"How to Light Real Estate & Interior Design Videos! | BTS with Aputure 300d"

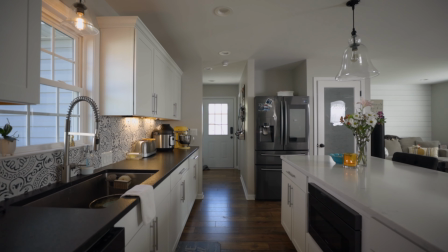(8:13)
I was able to get 2 of the wide shots, and if I was going back in and doing detail shots, I would have been totally fine to get those 2.
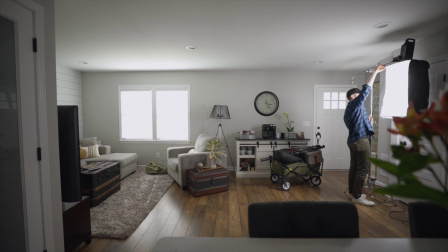(8:20)
So now we're switching this over to light this living room area,
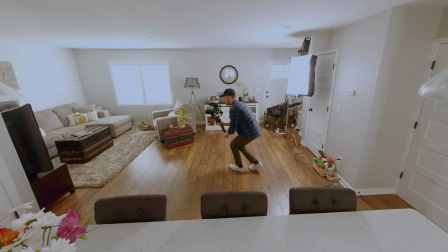(8:24)
and the main thing I'm doing is watching out to make sure I am not casting too much of a shadow.
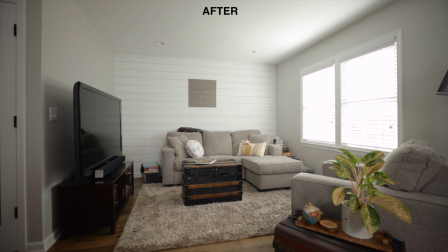(8:29)
My camera does not have quite enough dynamic range to get that window view,
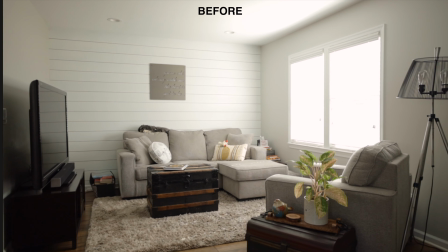(8:34)
but you do get a lot more accurate colors on the interior stuff.
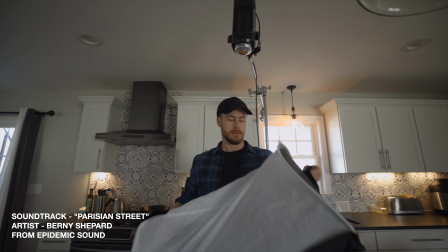(8:39)
So now that we got these big open room shots, we got to strip down the setup a little bit so that we can go into these interior rooms.
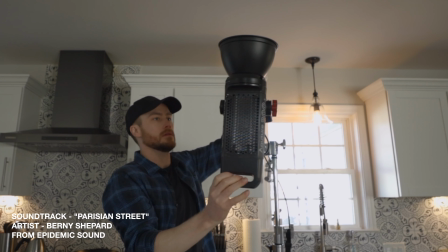(8:47)
So I'm just taking off that modifier. And for these next shots coming up,
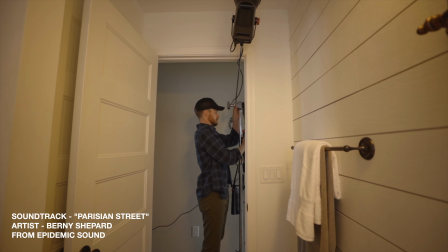(8:50)
we're going to flip this upside down to bounce it off of the white ceiling to make sure that our colors are staying as true to life as possible.
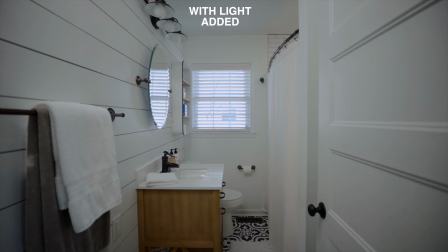(8:58)
So first up is this little bathroom. Here's how the shot's coming out with the light added, with no light at all,
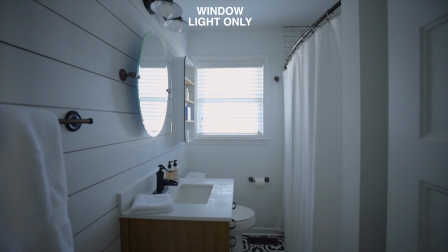(9:05)
and with the interior lights as is, trying to balance that color as good as possible.
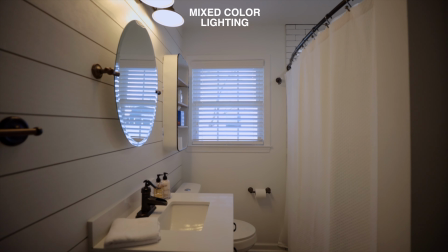(9:10)
And you'll see why I generally don't like interior lighting. Next up is this office, where we're just gonna do the exact same thing.
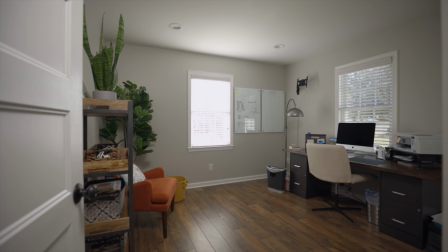(9:18)
Honestly, it just makes it look like we have a way better camera, or we have a lot more color information to work with in post.
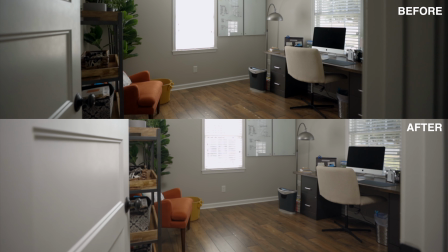(9:25)
I'll have to do this again with another camera that is 4K 10-bit and has a bit more dynamic range than mine.
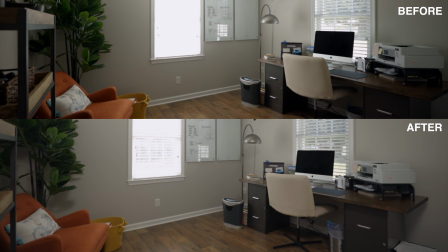(9:33)
So you can see a little bit more of the dramatic difference. So now that we've talked about all the normal basic scenarios where we're just filling in the flash on the inside,
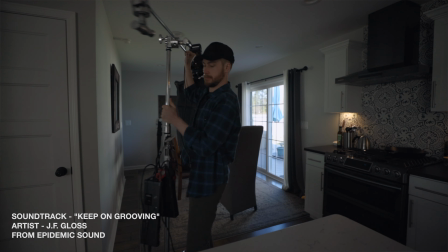(9:43)
I think it's time to try something else that's really cool. On top of using a flash to fill in a room that's in the distance,
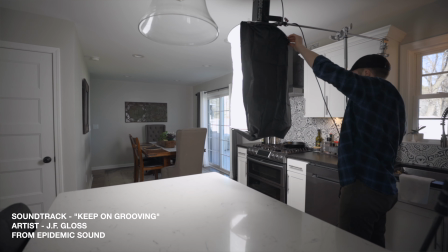(9:52)
We can also use a flash to put it outside and
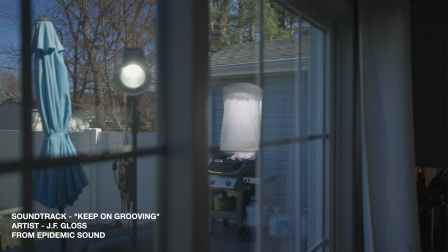(9:56)
add some light coming in through the window if there's none available.
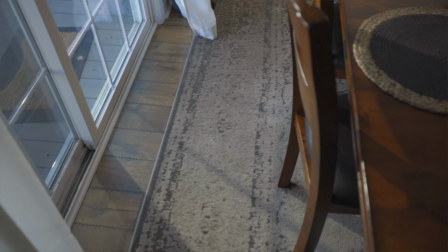(10:01)
Like if it's a really cloudy day, if the room just looks super boring and flat,
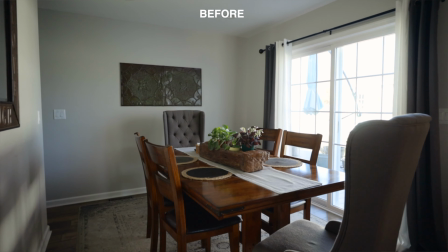(10:07)
controlling some fake sunlight coming through the window is something that's gonna really add a nice cinematic touch to your video.
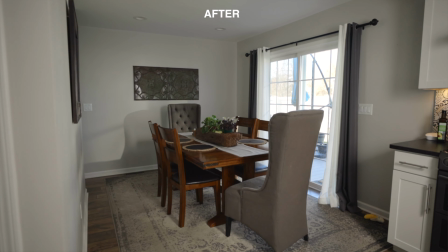(10:14)
And depending on how much time you have and how good you are at this stuff, you can really get creative with this.
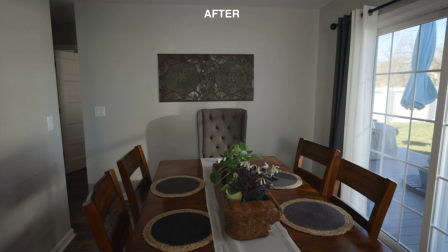(10:20)
You can add an orange gel over your light to make it look like it's golden hour, the sunset's coming through, or it's in the morning, all sorts of stuff.
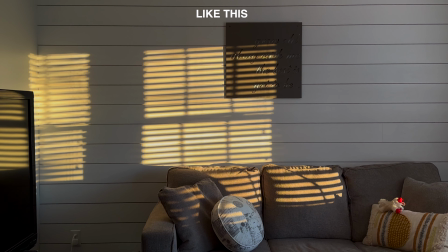(10:29)
So especially if you're doing a higher budget production, if you get into all this stuff, no matter what camera you have, you can really make your video footage stand out compared to other people. I can't really think of anybody who I've seen doing this stuff. So we're back at it again with a bedroom.
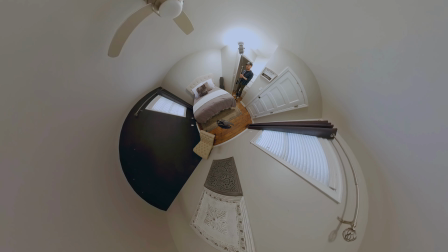(10:46)
As you can see, it makes a big difference which direction you face the light and how it's gonna fill in the room and create shadows.
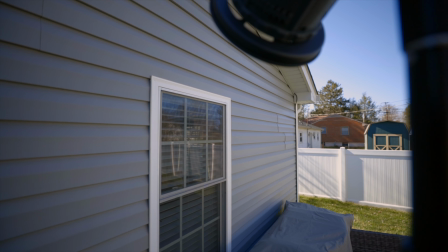(10:53)
And for this one, we're gonna add a light coming in from the outside because there's no light on this side of the house, just for fun.
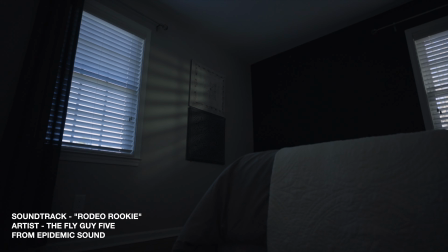(10:59)
I didn't try too hard on this, but you could get as creative and specific as you want with shaping that light.
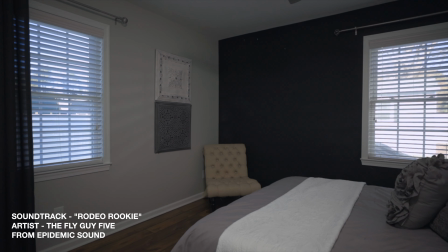(11:05)
I just wanted to make that back corner look a little bit more bright and sunny.
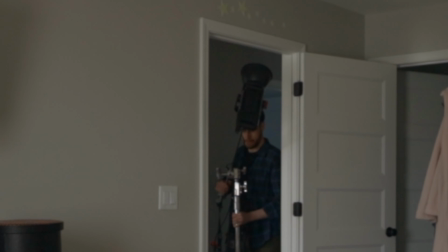(11:10)
Now we're on to the primary master bedroom, doing the same technique, just like we would a flash.
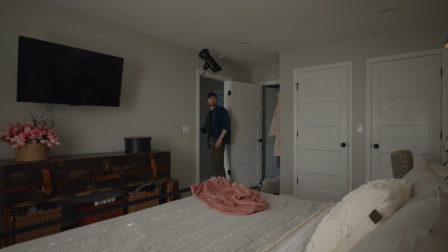(11:19)
If you're using a gimbal to get your shots, the boom arm is a necessity, as you can see.
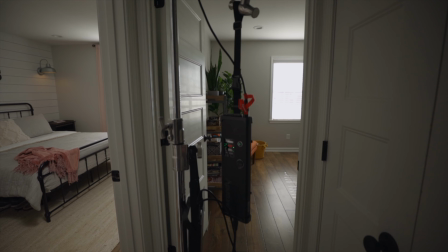(11:25)
But for most of these shots,
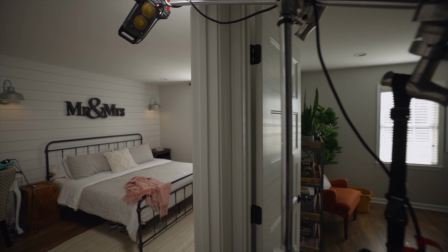(11:26)
I did zoom in a little bit at 20 millimeters to give me a little bit more room to avoid the C-stand and the lighting in the shots.
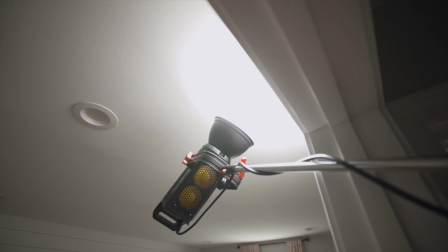(11:35)
This is a pretty dark room and the overhead lights were just really yellow,
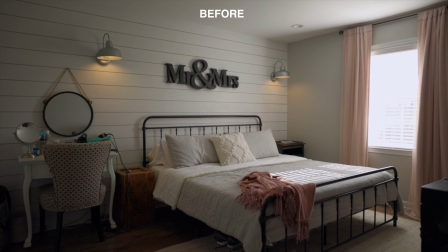(11:40)
so in order to avoid that, we added the light, and honestly it kind of makes it look like a HDR shot or something.
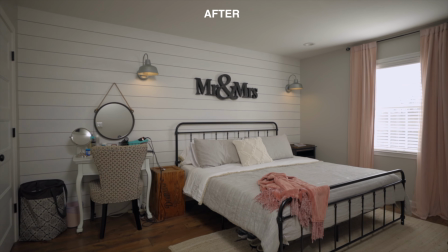(11:47)
I think it just really enhances that color accuracy and basically has the same effect of using flash for photography, which is pretty cool.
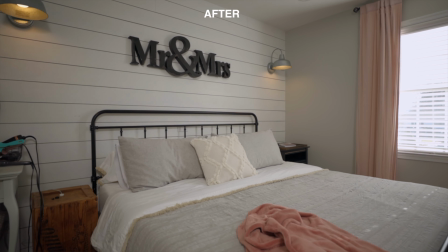(11:55)
And yes, there's me in the mirror. So is it worth it? You tell me. I think it really depends on the budget of the project you're working on, and if the price is right, just like for most types of work, especially I think if you are working for an interior designer or if you're filming products that need to look color accurate for selling online and stuff like that, I think it's going to pay off for your client big time.